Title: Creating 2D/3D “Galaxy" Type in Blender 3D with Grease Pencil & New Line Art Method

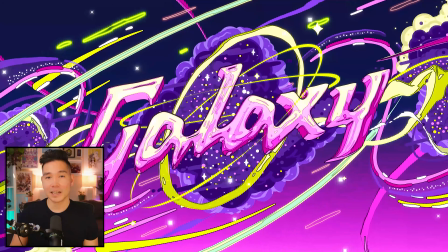0:26 Hey everyone, it's Kevin and this is a galaxy type piece I made in Blender 3D with Grease Pencil.
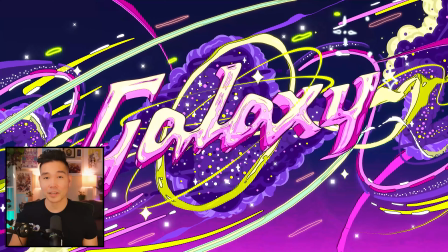0:32 If you've seen my how to deal with a layoff video, this is that same piece I was working on in the background but I wanted to update it so this is a revised version.
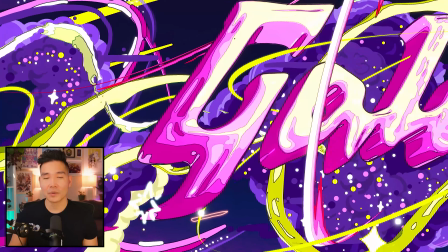0:40 I've been doing a lot of fun scenes lately so I wanted to create something a bit more loose and abstract.
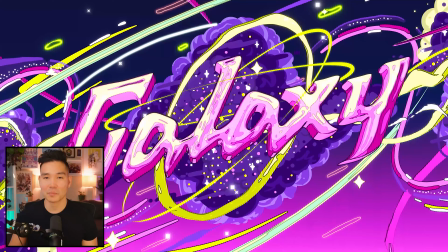0:45 I usually work on pieces like this when my mind is a mess and I just want a break. It's just nice to work on something where there aren't any rules and I can just go crazy.
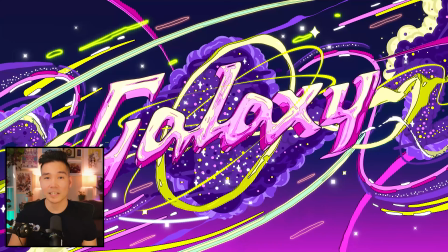0:54 The inspiration for this piece came from wanting to do something eccentric but also explore a Y2K inspired design.
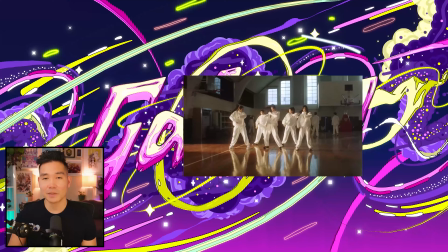1:01 I've been getting back into K-pop recently with groups like New Jeans and Aespa and I know they're not K-pop but also XG, especially XG.
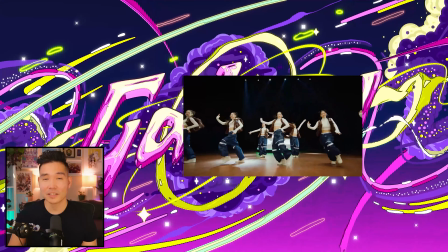1:09 Their recent releases for me have been a throwback to the 2000s with that hip-hop and R&B influence which I
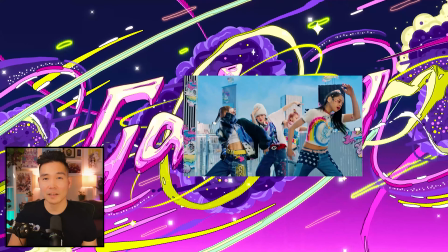1:16 absolutely love and their visual direction and music videos have been really refreshing iterating on that 2000s aesthetic.
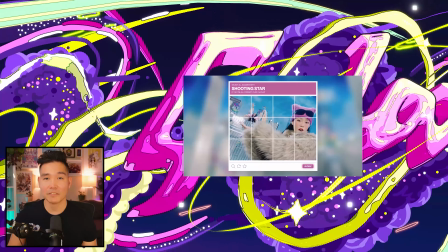1:22 So it's been great looking towards what they've been doing as sources of inspiration.
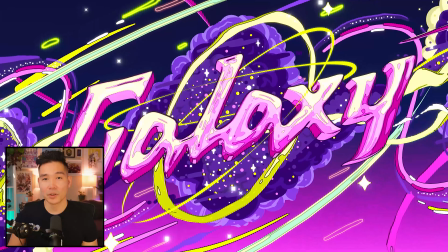1:26 Aside from that, I wanted to experiment getting separation lines in between a toon shader and blender.
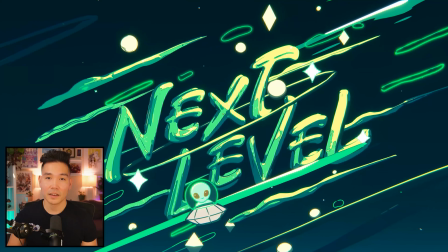1:32 I did a few experiments last year on pieces like these ones. They all use the same method but I haven't been able to nail it to where it's intuitive.
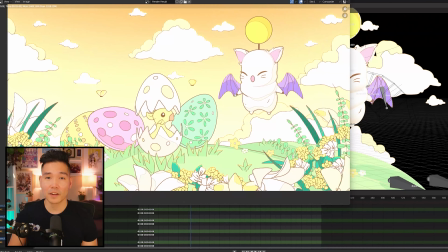1:39 I know there's updates coming to the line art modifier and there's probably more optimized methods.
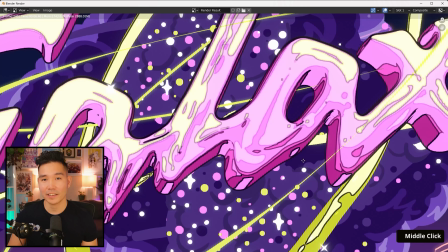1:44 I feel like my method is a bit long-winded but I'll roughly walk through how i achieved that so to start i usually create a concept this time
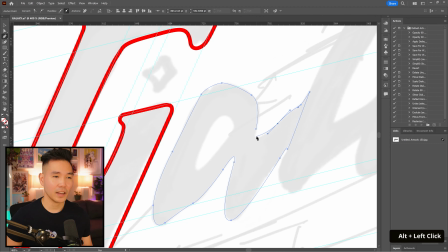1:52 because it was typography i just created some custom type in procreate i wanted something dynamic and slanted so i thought of the word galaxy in
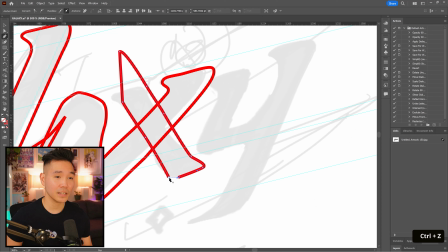2:00 the sharp yet cursive style once i finalized it in procreate i took it into illustrator and then created the vector paths so since i'm more used to illustrator
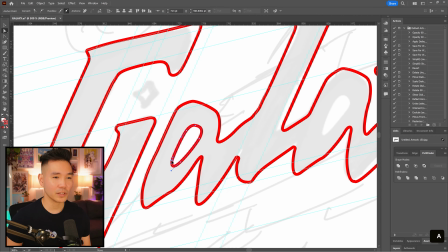2:09 and bezier curves this workflow was easier for me because then i could import them as svgs into blender afterwards so once that was done i
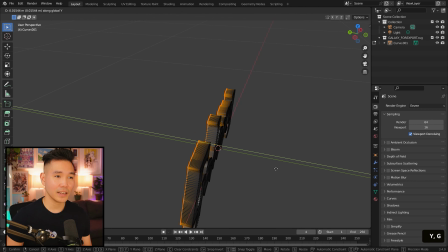2:17 took them into blender and converted the paths into meshes then i added a remesh modifier to give it some more geometry and then moved on to
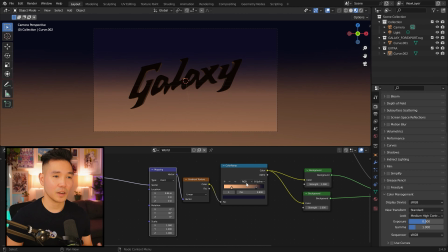2:25 shading i started with the background first creating a gradient and then before i moved on to the type i used the sculpting tools to alter its geometry
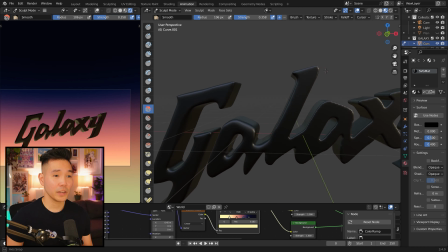2:33 which would be helpful for the shading for the main shader on the meshes it's pretty much a basic toon
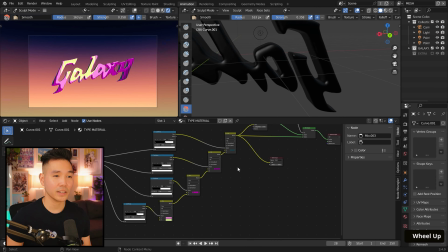2:38 shader except the rgb channels are separated and then combined together with MixRGB nodes.
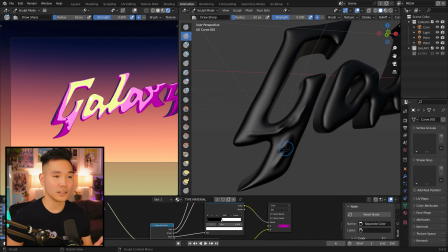2:43 So it looks a little bit more complicated. I constantly adjusted the coverage on the mesh switching to the sculpt tools.
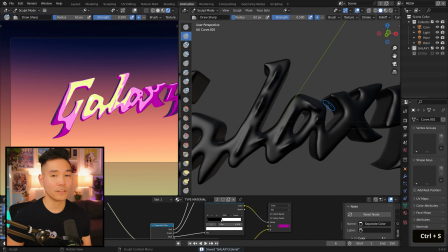2:50 And this is the same setup that you can find in the flower vase tutorial.
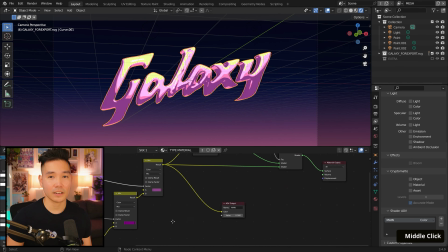2:53 The reason I set it up this way was primarily for that line art technique I was experimenting with, which I'll talk about later.
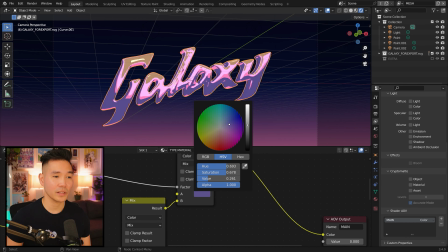3:00 But I went for pinks and purples this time with hints of chartreuse and green for contrast.
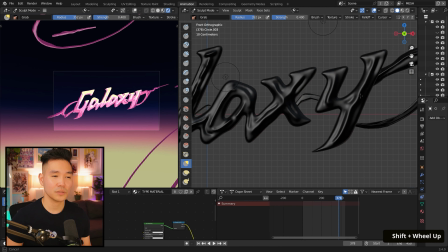3:05 This workflow is pretty similar to my next level piece. So if you wanted to see more of that workflow, you can check out that video and I'll put a link below.
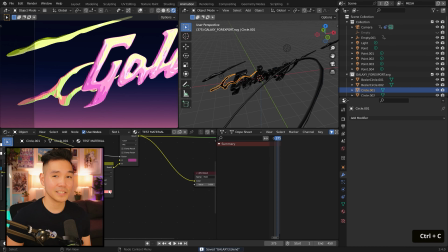3:12 I added a few more design elements inspired by Chrome type. I remember as I was doing it, being unsure about it, but I just kept it in because it looked interesting.
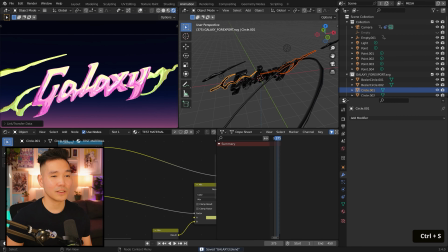3:20 The shading is the same that you can find on the Galaxy Mesh as well.
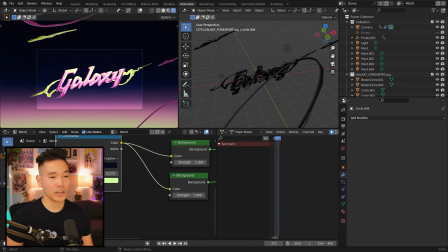3:24 I adjusted the background so the colors fit together and I did go through iterations of different shades and eventually landed on something close to the original.
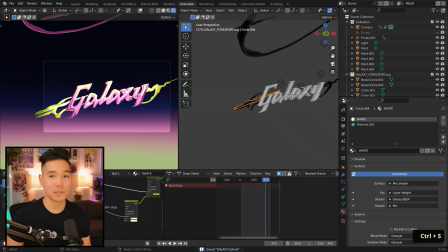3:33 Then I moved on to Grease Pencil. if you don't know what grease pencil is it's an object within blender that allows you to draw and animate 2d in 3d space
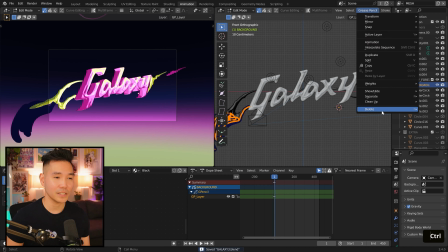3:41 this makes it extremely versatile when combining it with other blender elements so here i'm using grease pencil to add illustrated components like these
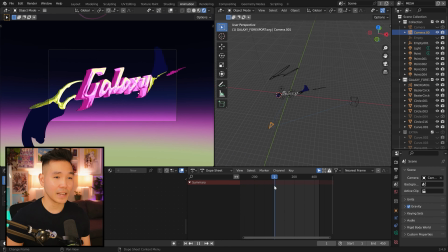3:49 wispy elements on the sides clouds and stars and because it has access to a variety of editing tools it makes it super easy to adjust
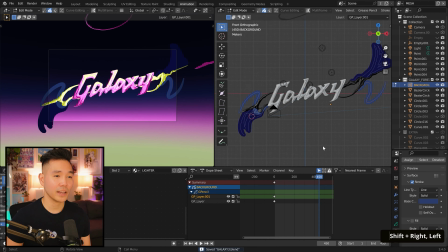3:57 the strokes to your liking it's really helpful for achieving a unique depth you can't find strictly with 2d pieces so i feel this combination of mediums is the
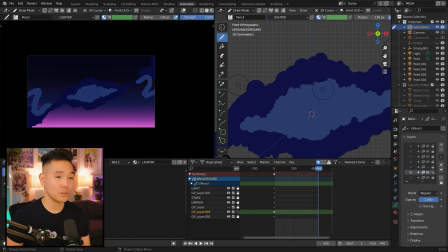4:05 best of both worlds i added more elements to complement that galaxy feel with a few stars and particles and i eventually changed this afterwards
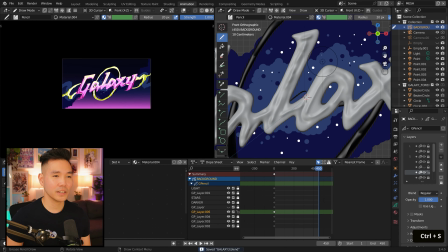4:13 because i didn't like how it looked but it still had the same idea the inspiration here was space and hyperpop so there wasn't really an exact formula to this
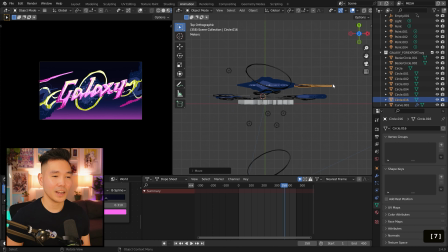4:21 i just did whatever lent itself to this look and what i felt looked good to me but i created these dynamic lines to help with the composition i really wanted to
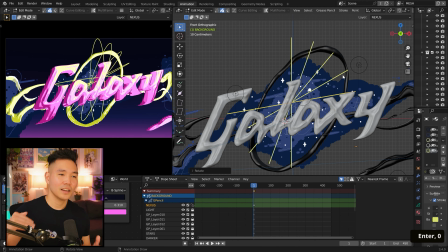4:30 emphasize kinetic movement so the overall direction is diagonal and i added more mesh and grease pencil elements and layered them on to
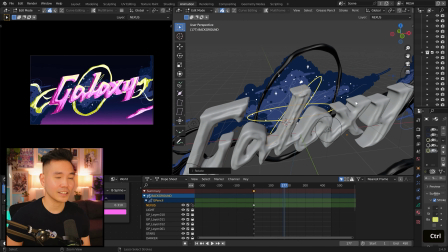4:38 complete the look i added this adam inspired ring and then this line going through the whole composition i initially wanted these straight speed lines but thought
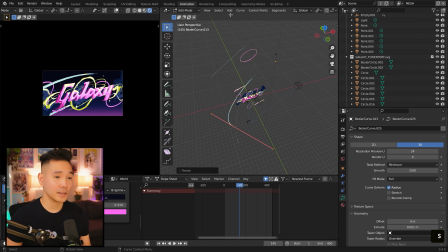4:47 to curve them and then added more particles but in different colors i added more motion lines and also wanted to animate these very simple exploding shooting stars
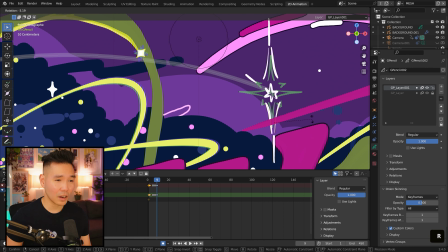4:56 which I did frame by frame in Grease Pencil which was fun. I thought that contrast added something unique so I have the stars on the top and then on the bottom.
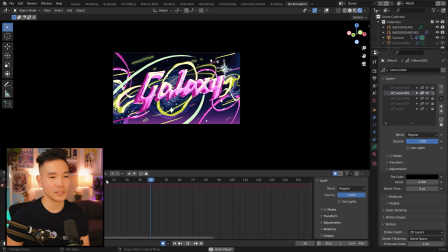5:05 The core functionality of Grease Pencil is animation so it has many tools that lend itself to that like multi-frame editing, onion skinning, and interpolation.
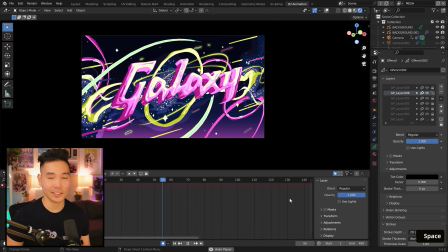5:14 After I initially finished it I wasn't really happy with the result. It kind of felt rushed so I decided to revisit it.
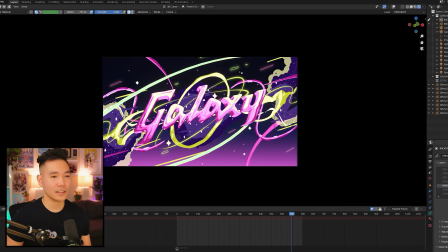5:21 I redid the background and the colors to be slightly purple.
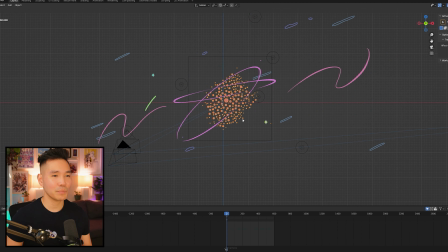5:25 I added more details to the clouds, more grease pencil elements, and added this spinning galaxy effect in the background with the particles using masks.
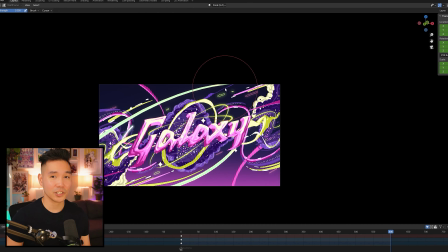5:33 I did end up liking this iteration a lot more than my initial one.
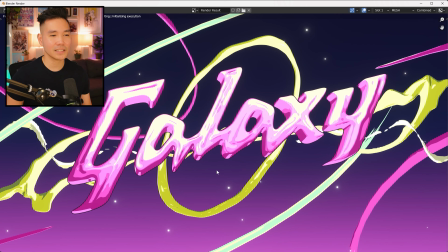5:38 Now for the separation lines, this is an exact tutorial because I'm not really sure about this method,
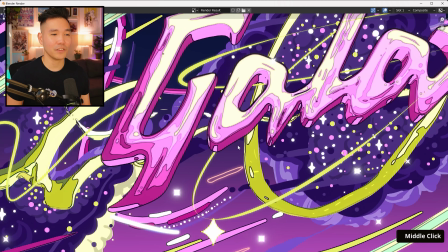5:43 so it's kind of messy, but I'll just walk through my steps if anyone wants to try it out since this is pretty experimental. tool.
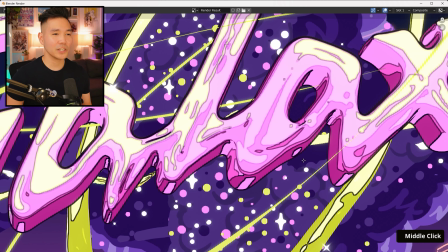5:49 If there is an optimized way to achieve this, feel free to mention it in the comments. The separation lines are only applied onto the meshes and I did this primarily through compositing.
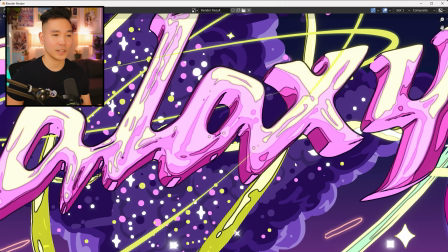5:58 So with this method, there is a way to add the separation lines in between colors of the grease pencil elements, but I didn't add them here.
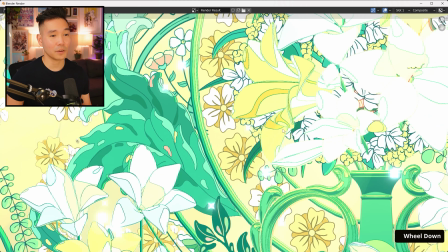6:05 I did add them in my Art Nouveau florals piece from last year. So if you want to check that out, I'll put a link below.
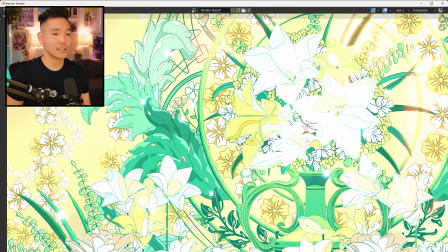6:11 The reason I did that was because it lent itself to that style that I was going for at the time.